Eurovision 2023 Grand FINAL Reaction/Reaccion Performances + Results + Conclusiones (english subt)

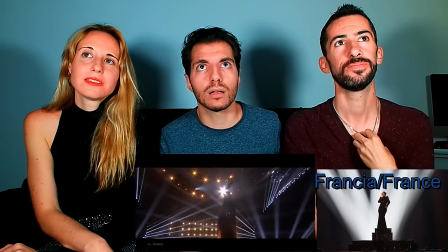977s
Oye, se ha recuperado vocalmente, ¿eh? Sí. Estar parada no le hace justicia.
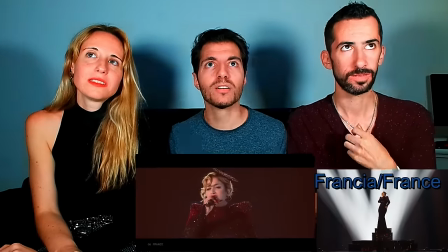984s
Otra vez el estribillo. Mira, ahora la ola discoteca.
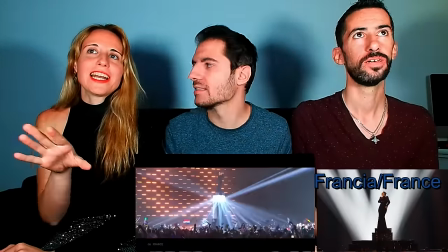990s
Están intentando como si fuera simbolizar la Torre Eiffel o algo así, como un faro o algo.
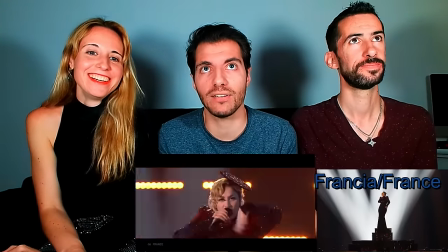996s
Todo el mundo siempre dice que siempre intentan meter la Torre Eiffel. Es que... El momentazo.
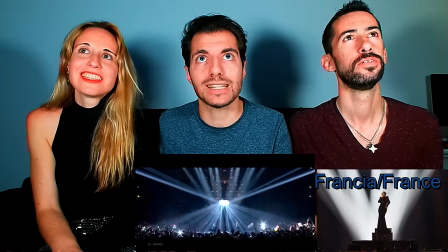1004s
Este es el momento.
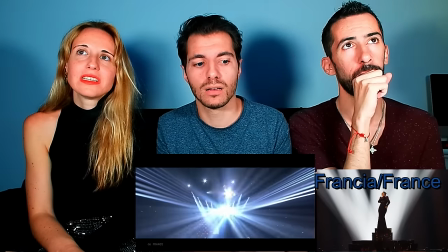1009s
Creo que los focos tenían que estar en ella. Dan un poco la vista.
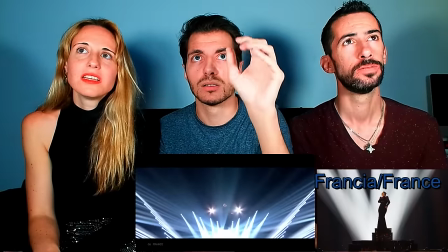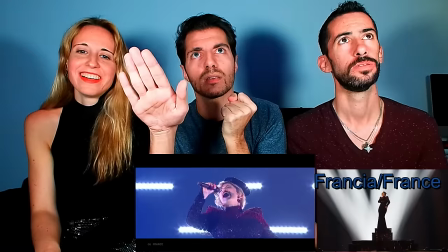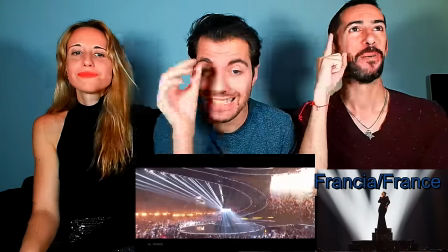1025s
La mejor vez que lo ha hecho. Es la mejor vez que ha hecho el agudo. Brutal.
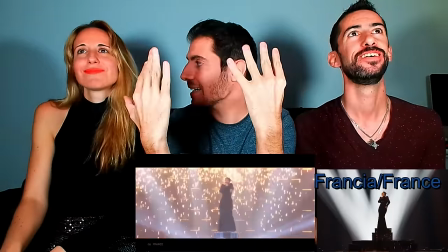1031s
Es que mira la imagen. Es que la imagen dice ganadora. El vestuario, la iluminación, todo dice ganadora.
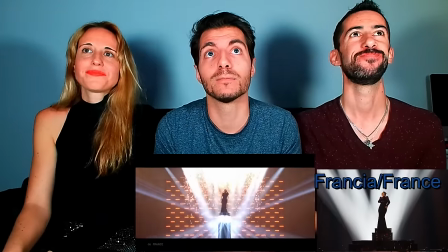1037s
Falla la voz. No, no es que sea mala. Pero por estar ubicada tan varada.
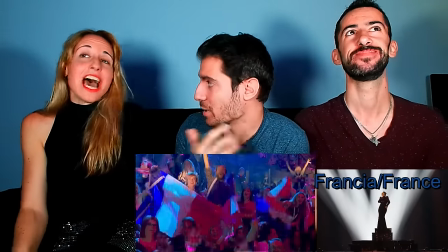1044s
¡Bravo! Brutal. Vuestra ganadora, ¿no? A mi juicio sí, de momento.
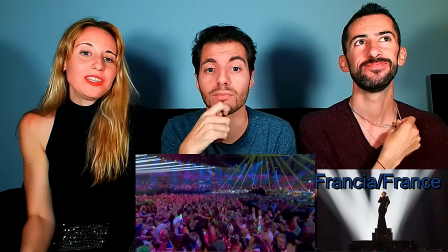1050s
Pero estar parada no la ha hecho toda la justicia que debería. Todo el mundo opina igual.
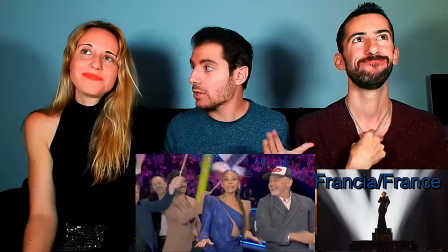1057s
Entonces, de momento, vuestra favorita. Sí. ¿Y sí. motivos? ¿Podéis razonarlo? Por la iluminación, el vestuario.
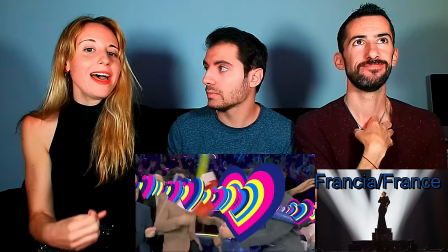1063s
Iluminación, vestuario, la canción. Vestuaridad, la canción, su dulzura.
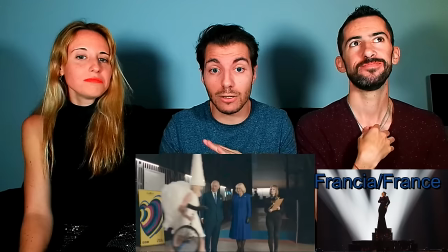1069s
Vale, o sea, os ha gustado todo.
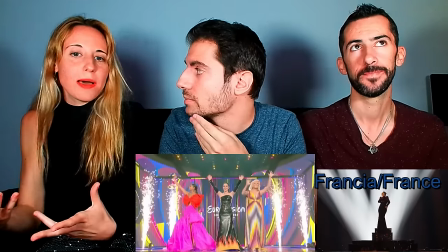1071s
Sí, salvo que estuviera tan parada, que yo creo que eso la ha perjudicado. Y que quería simbolizar más la Torre Eiffel desde mi punto de vista.
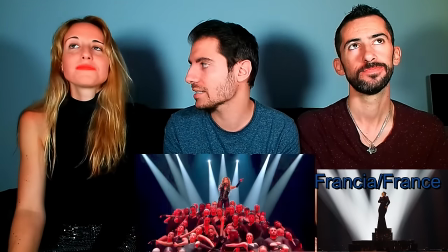1079s
Yo no creo que sea eso. Yo solo quería, que creo que era un toque chic. Ya está. Sí, pero porque la canción era mucha voz y querían...
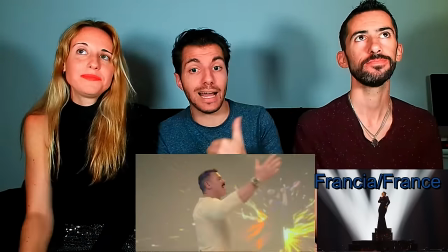1086s
Elevarla a ella y al final... Grandiosidad, lo mismo que dije yo. Pues es eso.
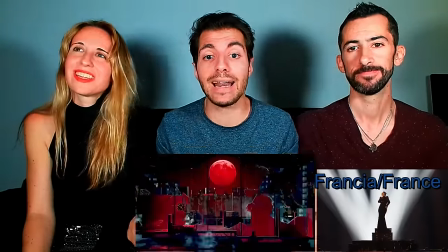1091s
Ellos opinan igual, no habían visto nada. Yo creo que esta escenografía era... Es una canción de diva antigua, fusionada con música disco moderna.
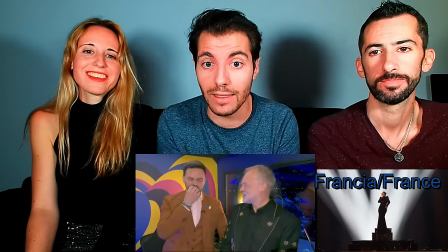1098s
Entonces, por eso lleva el vestidazo y está en un pedestal para elevar la grandiosidad. Y veis, a primera escucha ellos les ha encantado, pero han pensado lo mismo que yo.
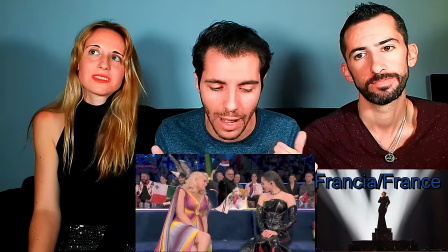1107s
Falta potencia en la voz. Entonces, salir tan pronto, veremos si le afecta o no. Pero en los jurados, yo creo que esa voz se lo van a perdonar algo porque todo era grandioso.
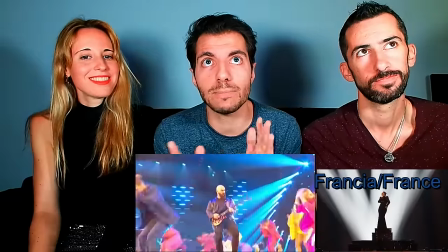1116s
Yo veré después de todas, pero sigo pensando que puede alcanzar el top 5.
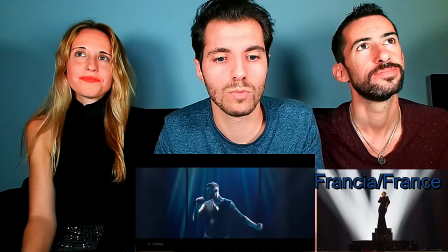1121s
Lo creo. El top 10 seguro. Madre mía, qué bien empieza, ¿no?
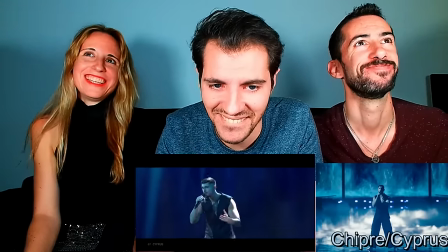1128s
Qué fuerte. Es un concurso musical, Iván.
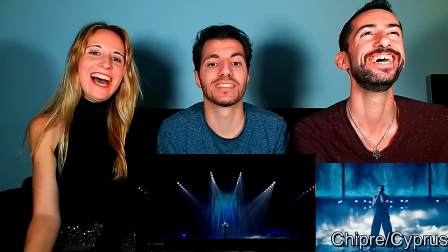1133s
No puedes juzgar estando enamorado, ¿vale? A ver, abusa mucho de los coros.
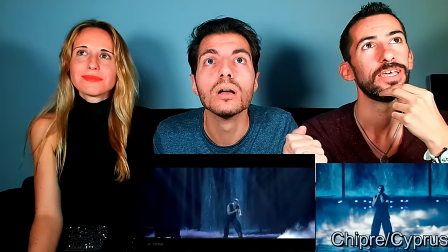1139s
Quiero ver cómo está hoy de coros. ¿Veis?
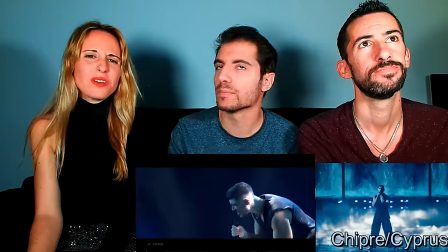1143s
Hay mucho coro. ¿Lo escucháis? Sí, resuena demasiado.
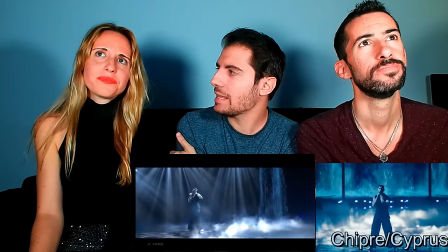1148s
Le ensucia la voz, ¿no? Pero la canción nos lleva a epicidad. Sí. ¿Veis?
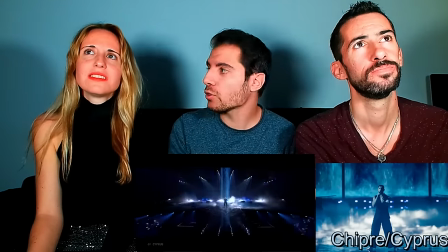1154s
La voz está justa. Sí. Es que yo creo que han acertado con los fondos porque da epicidad. Es precioso. Pero es que hay mucho coro.
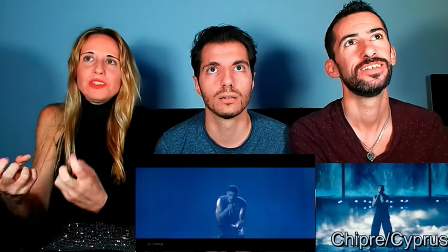1159s
Me falta algo de movimiento, ¿no? Muy estático.
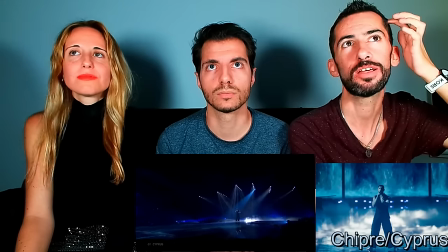1164s
A ver, a mí me recuerda a la actuación de Mans en su momento centrado en él. Sí. Ya, pero no tiene nada que ver las canciones.
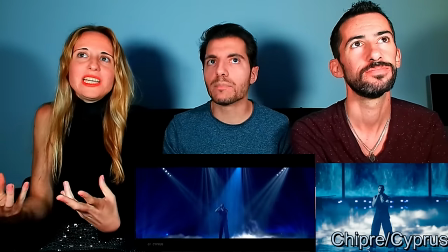1171s
Yo haría algo más dramatismo, más dramático. Sí, pega dramático porque dice no puedes romper un corazón roto.
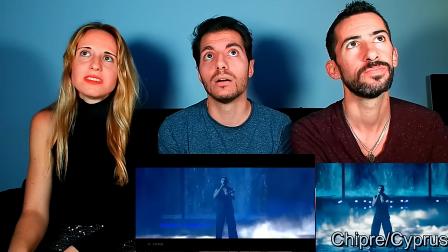1177s
Claro. Pero yo creo que han querido elevar la epicidad del instrumental. Y lo podían haber hecho, pero claro, está muy quieto porque quiere controlar la voz.
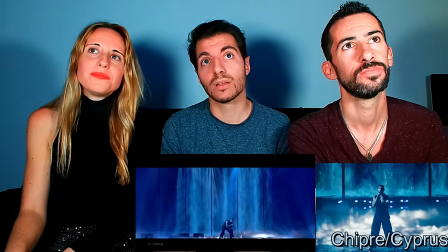1185s
Pero es que no está transmitiendo todo lo que debería, ¿no? Pero no ves que abusa de coros porque no puede darle la
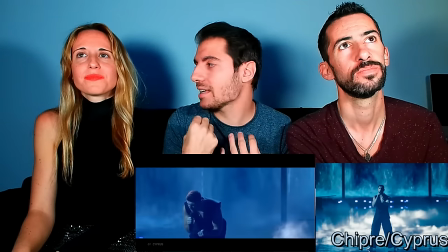1190s
potencia que necesita. Sí. Por eso está quieto, para poder cantar y aún así no llega en potencia.
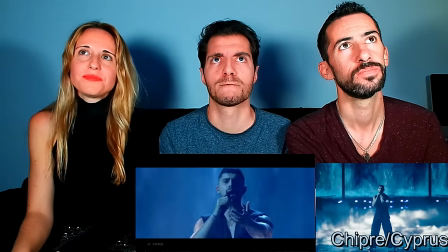1197s
Qué pena, es una canción bonita. Es, ¿a que sí? Me gusta.
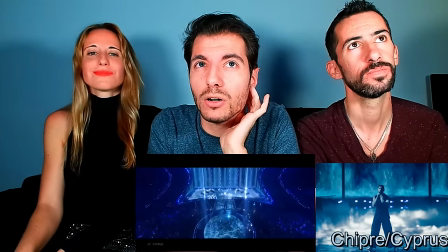1202s
¿Y esto es él o es el coro? Porque no veis que suena un poco como...
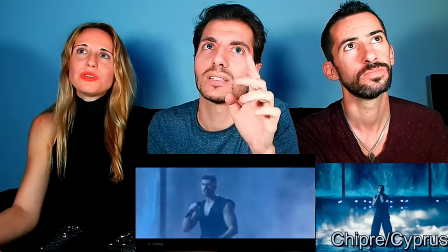1208s
Sí, muy artificial, como impuesto. Sí, es que se nota que es pregrabado.
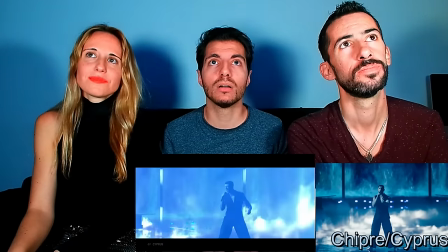1215s
Sí. Entonces pierde la dificultad que tiene la canción. Mejor, bueno, mejor que la semifinal, mejor que la semifinal.
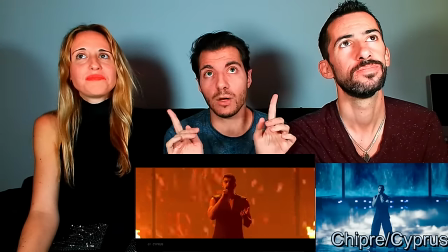1224s
Vale, la salió mejor que la semi, ¿eh? Bueno.